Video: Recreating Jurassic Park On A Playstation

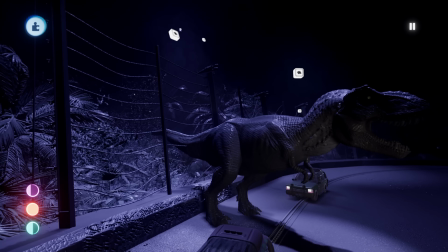(0:15)
What you just saw was created entirely from scratch using nothing but a controller and a PlayStation.
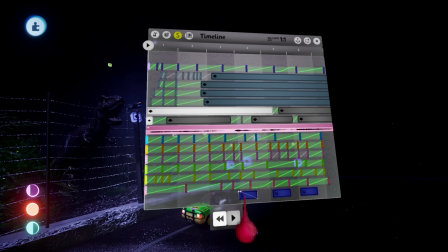(0:21)
How is that possible? Well, I want to take you through that process in this video.
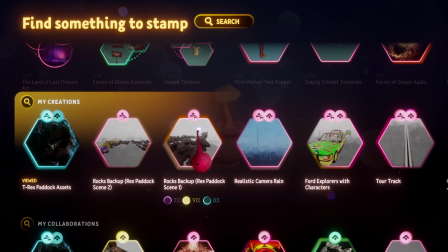(0:25)
I used a game called Dreams. Dreams lets you make pretty much anything you can think of, from video games to music to short animations like this.
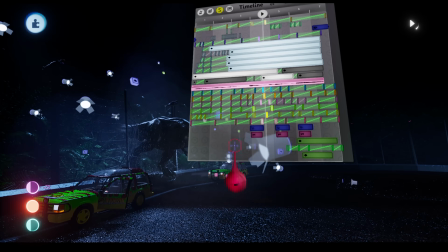(0:34)
Sure, there are limitations, but with enough creativity, you can work around most of them. So here's how I recreated the T-Rex breakout scene from Jurassic Park.
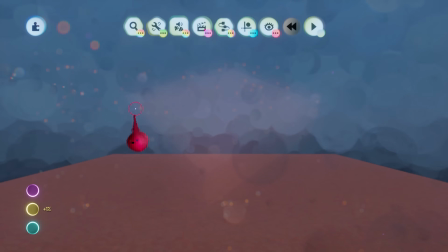(0:43)
I started off by making a new project. Luckily, I already have most of the models I need to recreate the scene.
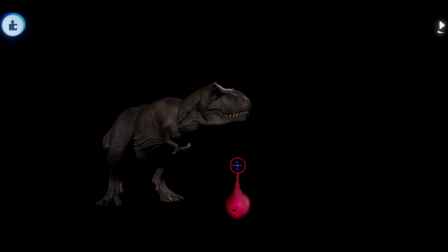(0:49)
If you're curious how I have these models, I'll explain that later on in the video. So let's bring in this fence model, a nice ground texture, and some realistic foliage.
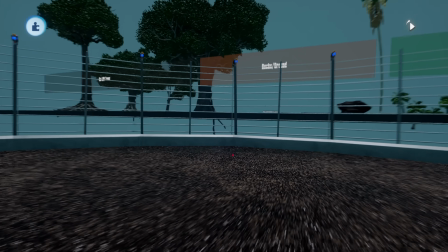(0:58)
Nothing you see is imported. Everything is created entirely from scratch using the sculpting tools in Dreams.
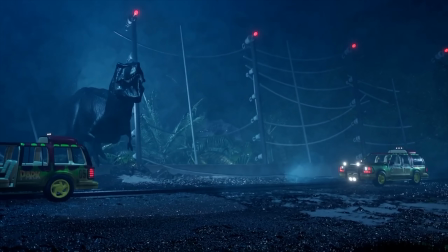(1:04)
Now, I technically attempted to remake this scene before, but with some interesting results.
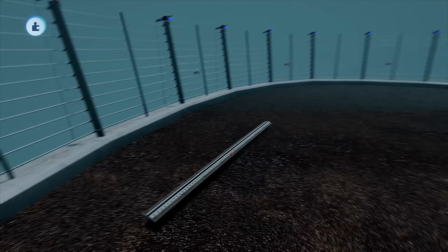(1:13)
That was over a year ago, and I probably only spent an hour or two on it. This time I want it to be as close as possible to the original.
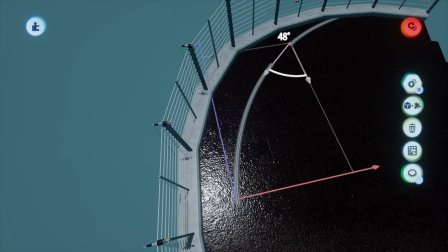(1:20)
Before I bring in the T-Rex or start animating, I want to make sure I have the right layout. It's not easy to try to recreate the exact look of a scene.
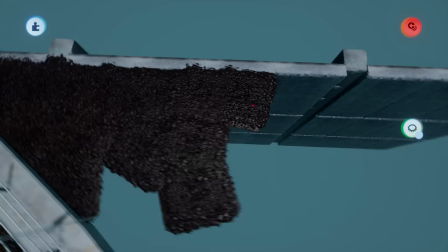(1:27)
Everything has to line up and match perfectly. Just getting the right layout took a lot more time than I thought it would.
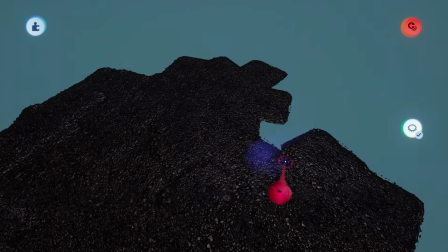(1:33)
After adding the track and cars, I added the foliage and trees. However, as you'll see later, most of these have to be moved around to look more accurate to the film.
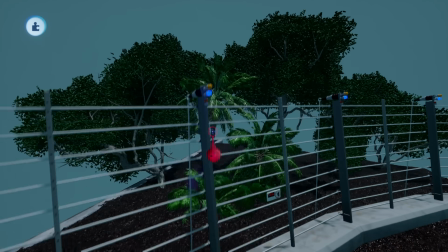(1:41)
In making this, I also wanted to showcase how the T-Rex breakout scene actually works.
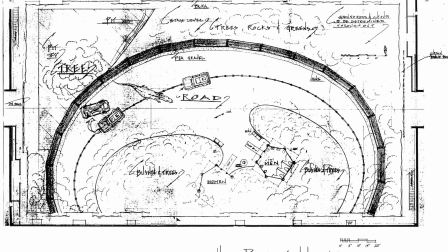(1:45)
Now, it's not really communicated that well in the film, but after looking at this production sketch of how the set actually looks, the scene starts to make a little bit more sense.
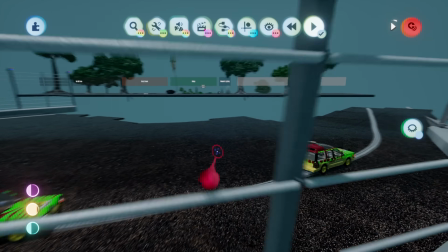(1:54)
So I've recreated how that looks in Dreams. You can see here where the T-Rex would walk out, and then where it would push the car over the edge. Next up is the lighting. In my opinion, this is one of the most important parts when it comes to realism.
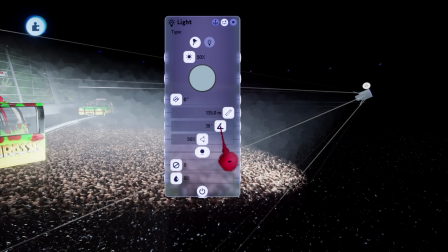(2:07)
You can have all of the best textures and models in the world, but if the lighting doesn't look right, the whole thing falls apart.
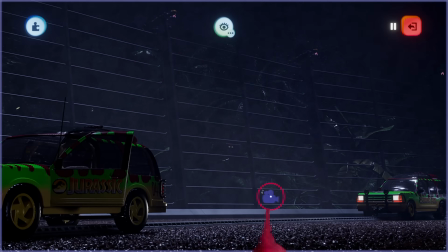(2:13)
Luckily, Dreams has a great lighting engine that could lead to some pretty realistic scenes.
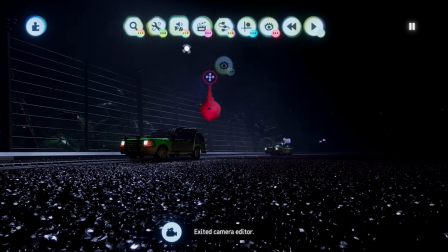(2:18)
Just like the trees and fence, the lighting has to line up with the original shot just right. Once I was relatively happy with the lighting, I added in the T-Rex.
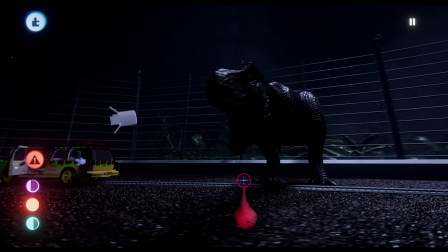(2:25)
Things are already starting to look pretty good, but there's still a lot of work to be done. I then added the wires on the fence.
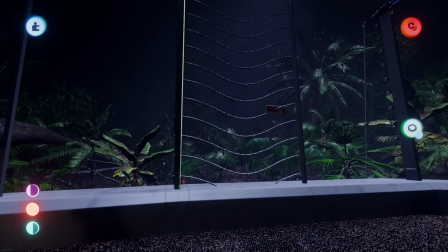(2:32)
These were done using paint. This is different from sculptures in Dreams, because paint can be bent and given physical properties.
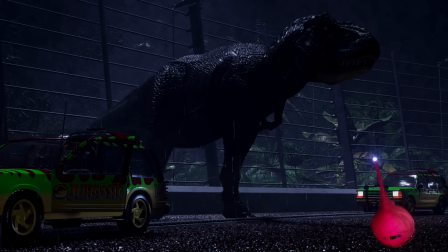(2:38)
Paint can also be animated and used to create realistic rain effects like this. Before I start animating, I want to add a few effects to help sell the atmosphere.
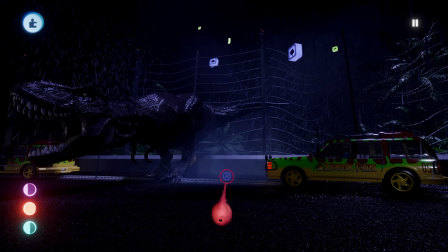(2:46)
Here I'm just adding some fog and then moving it around the scene to try to sell that rain effect a little bit better.
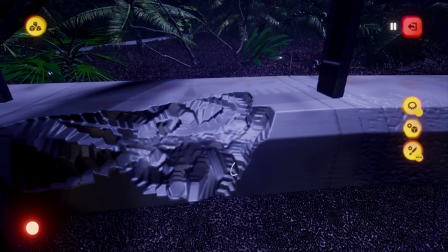(2:51)
Then I added some details to the fence, and with all that out of the way, I was finally ready to start animating.
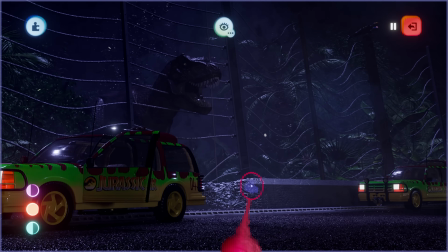(2:56)
Well, almost. The T-Rex appeared to be way too small. It had to be able to reach the top of the fence and bite down like it does in the movie.
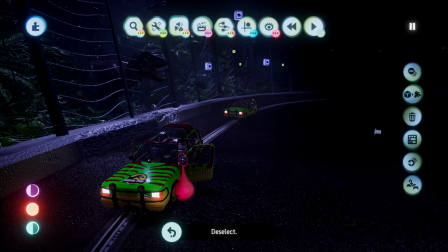(3:03)
This was a bit of a headache to figure out, but after a ton of adjustments, it was finally ready for animations.
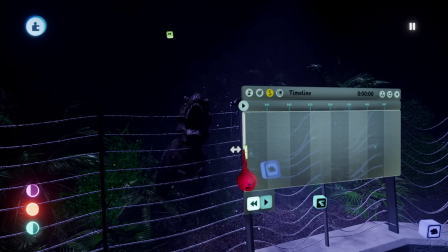(3:08)
Animating in Dreams is fairly straightforward. Just take a keyframe, record the position of something, and then add another keyframe of the position you want to move it to.
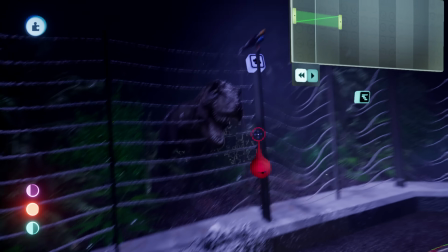(3:16)
You can also choose different ways to blend the keyframes to get just the right look for your animation.
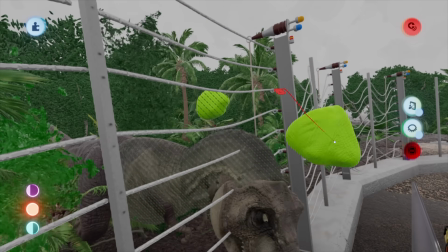(3:21)
I like to divide my animations into several different layers of keyframes that each record a different part of the body.
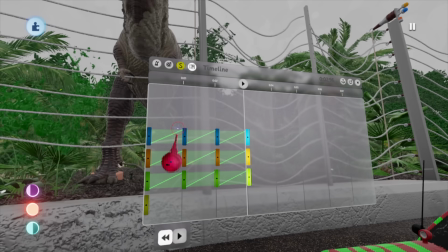(3:26)
For example, one keyframe layer records the head and body movement, and another records the legs and feet movements.
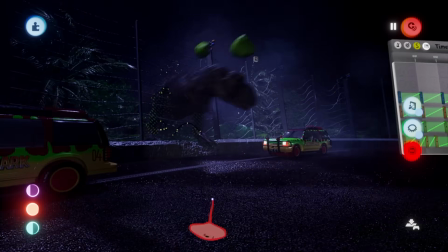(3:32)
This helps to make sure it doesn't look like it's just moving from one position to the other. Instead, each part is moving at different times to create a more natural looking animation.
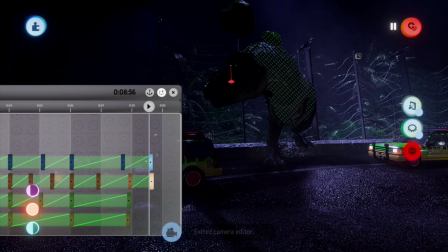(3:41)
The animation itself was probably one of the most time-consuming parts of the whole process, because I was trying to match it to the original as best I could.
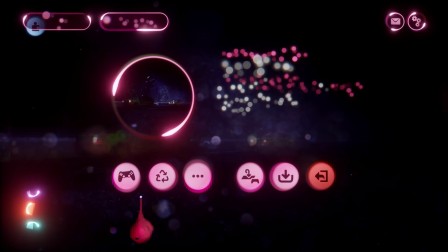(3:48)
After a while, I got to this.
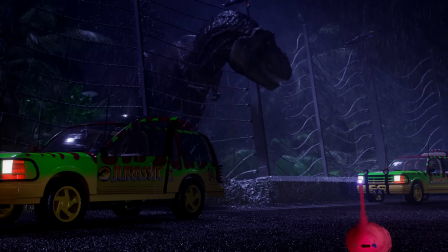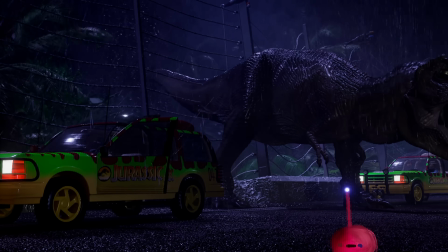(3:58)
It's pretty rough, but it's a good start. And the wires still had to be animated, so I kept working on it.
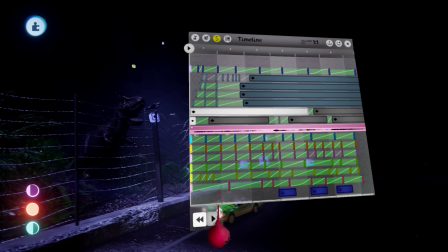(4:03)
After smoothing out the movements, adding a bit of camera shake, and animating some of the wires, I got to this.
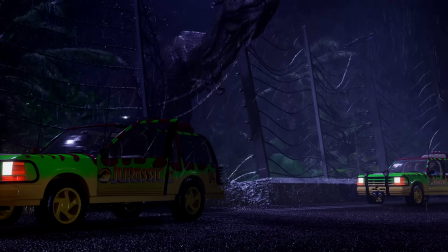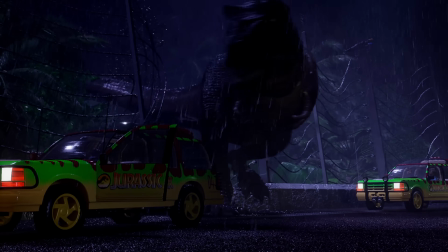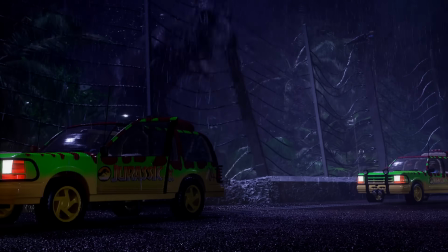(4:20)
Again, it's not perfect, but it's getting there.